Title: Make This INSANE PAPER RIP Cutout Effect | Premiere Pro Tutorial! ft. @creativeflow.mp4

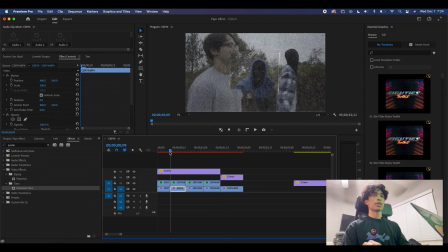It's so fast anyways then you know it's up to you you can do whatever you want but just for best effect right now and because i'm teaching this tutorial i'm just going to go in between and mask every single tiny little frame going on right here and lastly for this split video effect
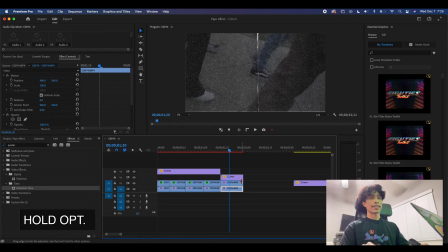what i'm going to do right here is i'm just going to once again duplicate this bottom layer i'm going to extend it actually and then i'm just going to cut it to another random part actually and then what i'm going to do is i'm going to do the same thing for the mask
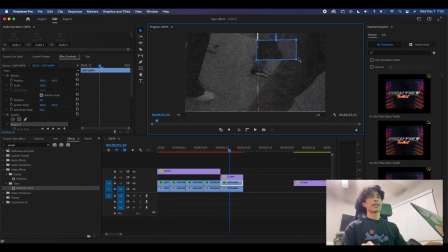and opacity and pretty much just drag a a nice fitted mask for this entire right side over here.
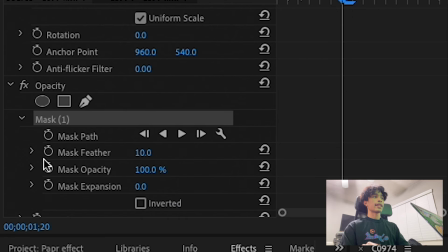I'm gonna drag that over and then hit a mask path keyframe in the middle.
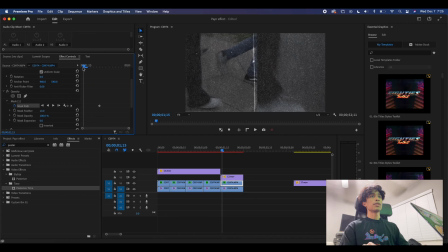And then wherever the middle line moves to, I'll just adjust the mask. So you can see it moved over here and I adjust it, but then in the shots in between, it might be moving a little bit and you might have that offset placement. Move it back a little bit, maybe a little bit forward right here.
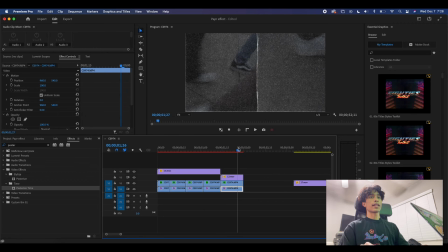Now, once you play this out, you can see we have a nice split screen effect going on right here and it just helps tell the story faster and
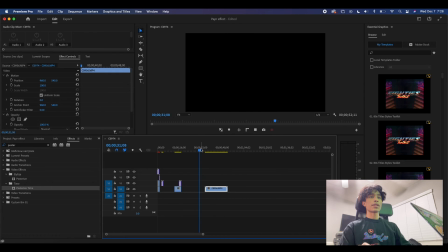from multiple angles all in one shot and there you have it you can see this effect works pretty much the same with pretty much any
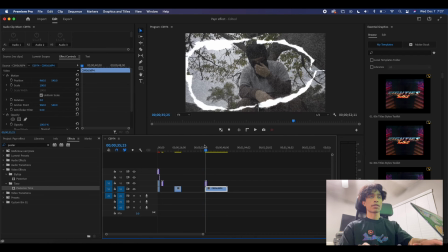paper effect that we have from the creative flow pack or the ones that you made yourself like for example like for example this clip right here i can wait like for example this clip right here i can just drop
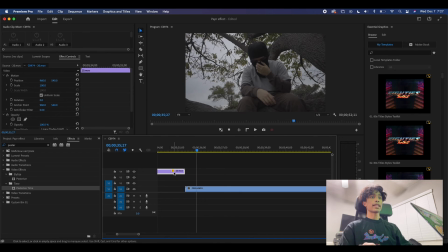wait like for example this clip right here i can just drop this paper
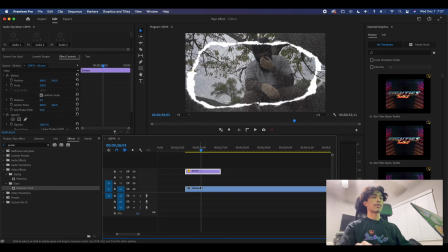effect over and boom we have a nice paper effect already going on right here all i have to do is add the posterized time and just change the value to 12 frames per second and that honestly already looks pretty great to me for this rip texture effect what i do is just mask
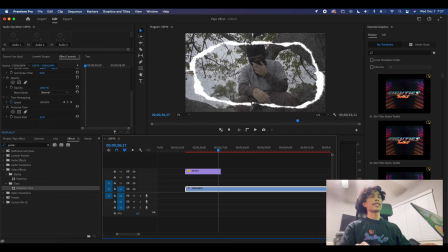around the circular path and just make different distorted edges just so it has a real actual fake paper feel to it like you're
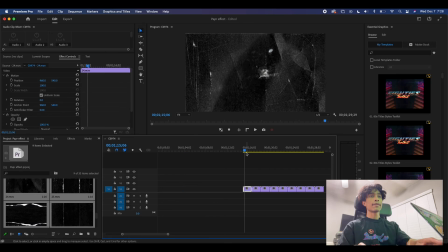cutting out and ripping out a collage and turning into the music video and given that there's just so many paper options from this pack that which you guys should definitely go cop by the way if you haven't already it really just makes it super easy to create paper effects like this and after all this countless masking here is my final effect if you guys made it to the end of the video thank you again so much for watching if you haven't yet already please make sure you hit the like button and subscribe it really means a lot also be sure to leave a comment down below for any ideas or effect tutorials that you'd like to see from us in the future remember to follow us on instagram and add us if you create anything cool we'd love to see what you guys make once again thanks so much for watching and we'll see you guys in the next video peace